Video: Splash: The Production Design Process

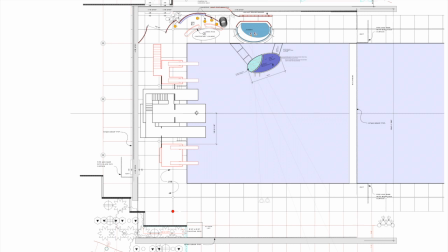4:08 Well, I have 150 feet of pool edge to work with, so where does this go? Really, it only goes one place. As I design these projects, I have to think about camera positions.
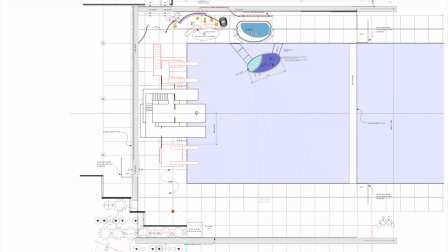4:21 I'm often hired well ahead of directors, and between a combination of experience and common sense, I think about how a camera layout would work and what the shots are going to be.
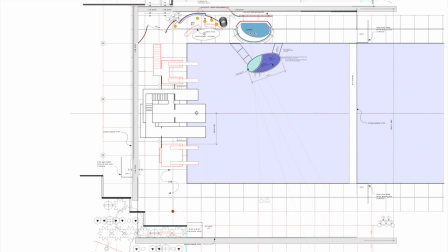4:34 I have a huge venue with an awful lot of space that would need to be designed, and there's no budget for that much scenery. So I really have to look at what is the shot and what is the background for each shot.
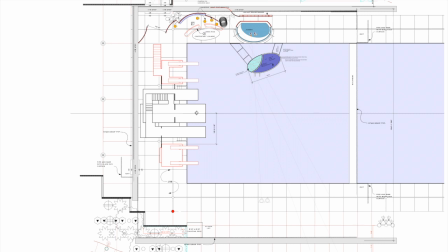4:48 In the case of the entrance, we know that when a contestant climbs out of the pool, the host is going to be there. There's going to be an interview. There's going to be a conversation between the judges and the background we already know, and the host and the contestant.
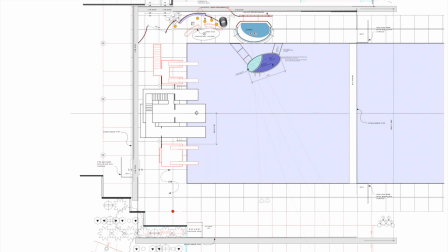5:06 Well, that host and contestant need a background, and that's where the entrance is going to go. So that was the thought process on designing for all of the low shots. But this is a diving show. We know we're going to be looking up at the diving board. We're going to have cross shots.
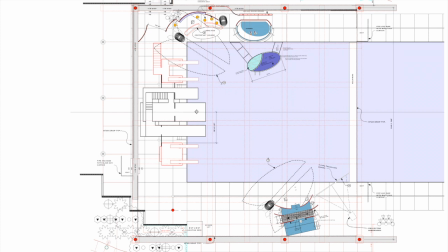5:26 We're going to have shots looking out from the diving board. And all of these need to be tied into the scenic look in some way. So the challenge was to develop a scenery piece that could be accommodated in the sliver of a deck that we have at the bottom, but be big enough to make an impact up high.
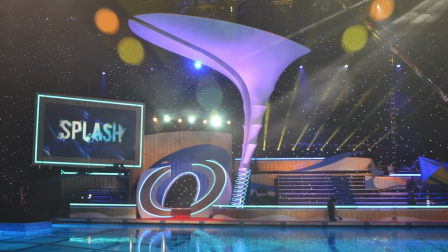5:42 To that end, I created funnel-shaped pieces that created mid-ground at the lower level and were very narrow,
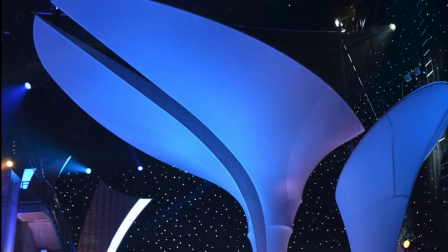5:50 didn't take up a lot of deck space, but they spread out and mushroomed up high where we needed a lot of coverage.
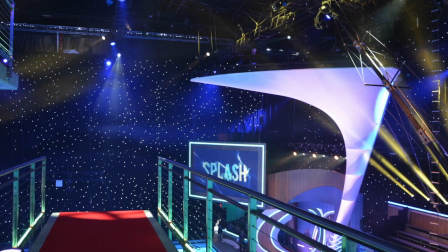5:57 Really, a very practical solution that came out very dramatically.
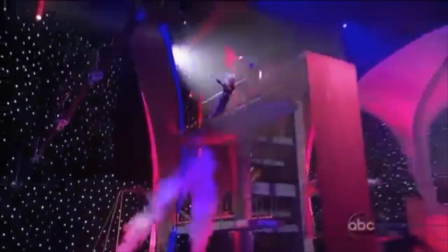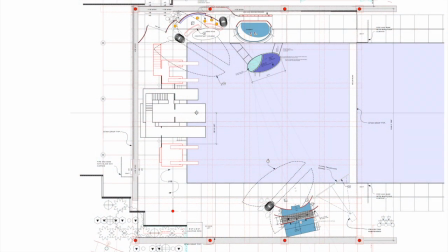6:10 Now, finally, I fit in the audience in the remaining space we have available, where it will also provide background for given shots and create an overall balance of enthusiasm in the room.
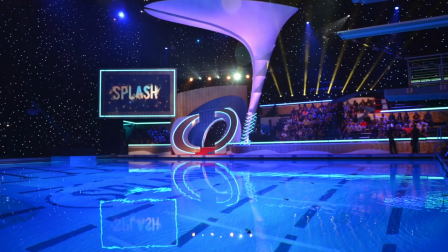6:24 So far, I've really talked about how we come up with the plan for this,
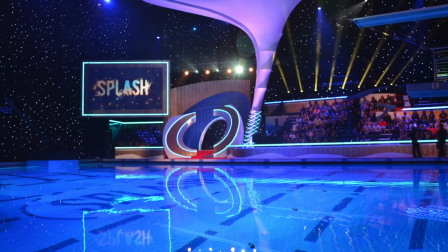6:28 but every one of these pieces has another layer of detailed design involved in it,
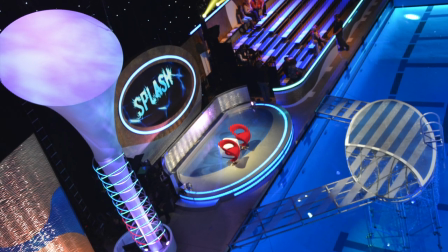6:34 determining the materials, the location of the projection screens, building lighting into it.
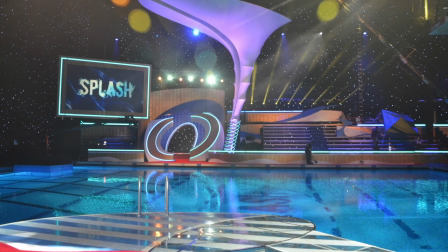6:40 And all of this stuff somewhat happens simultaneously.
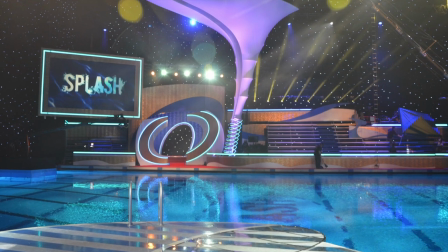6:44 We're thinking about it as we're laying it out. We're thinking about it as we develop each piece.
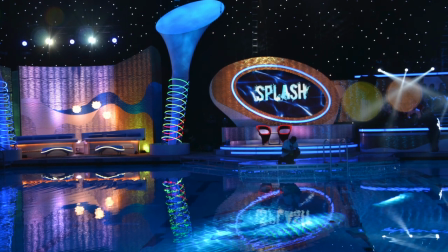6:49 And each piece goes through numerous variations until we wind up with a look that we're satisfied with.
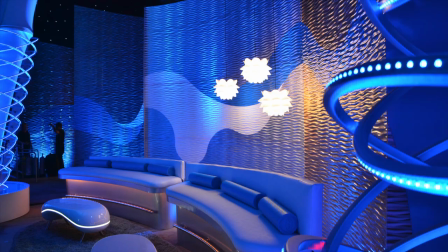6:57 For this show, it was natural to go with
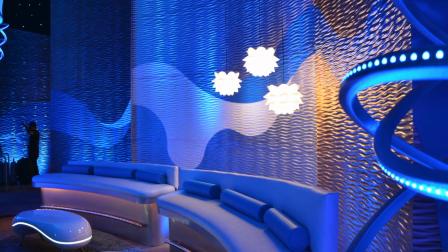7:00 design features and language that played up water and had a fluid quality to it, ripply, shiny,
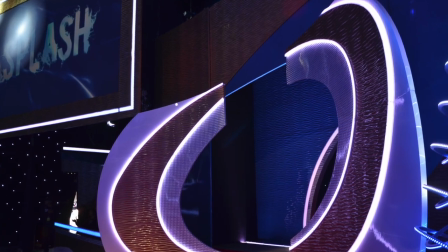7:09 reflective, flowing, and those are the elements that we tried to work into all of the various backgrounds.
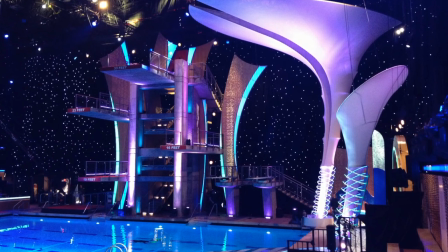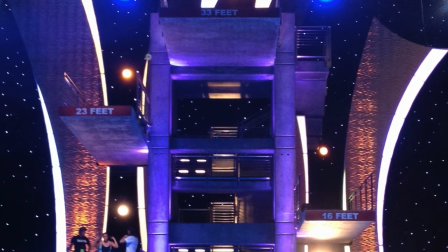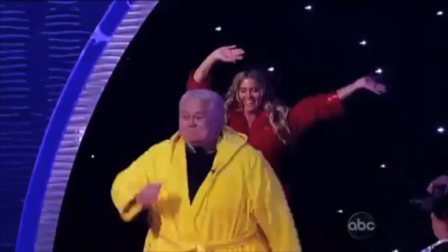7:27 One of the coolest features we were able to incorporate into the show was this graphical waterfall by Pevnik Design.
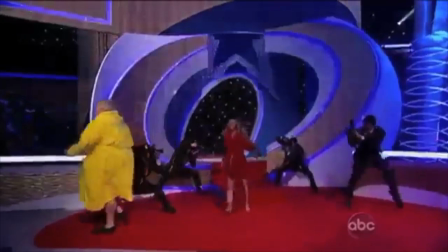7:34 It works like an inkjet system that literally lets you create any pattern or text in a wall of water.
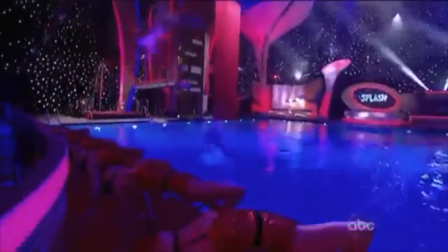7:42 A really neat feature. So although greatly simplified, hopefully this gives you an idea of what my design process is like.
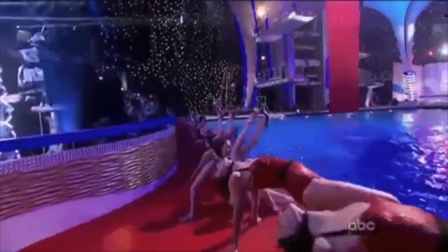7:50 But it has to be said that this is not a process of one person.
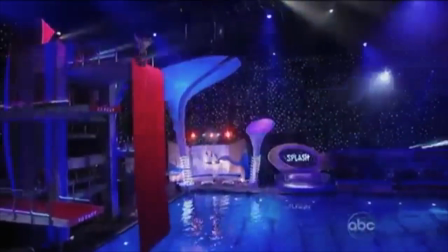7:54 There is a huge amount of people involved, all of whom make it possible to do something as complicated as this.
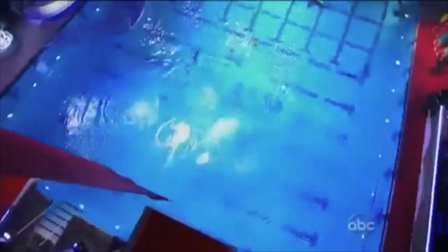8:02 From my art directors to the staging supervisor, my producers and their ideas,
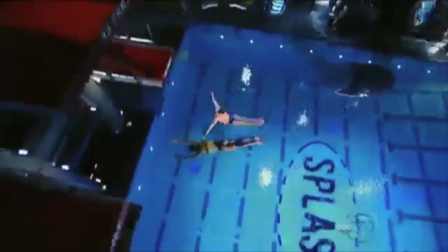8:08 the lighting designer who adds a whole level of creativity to the project.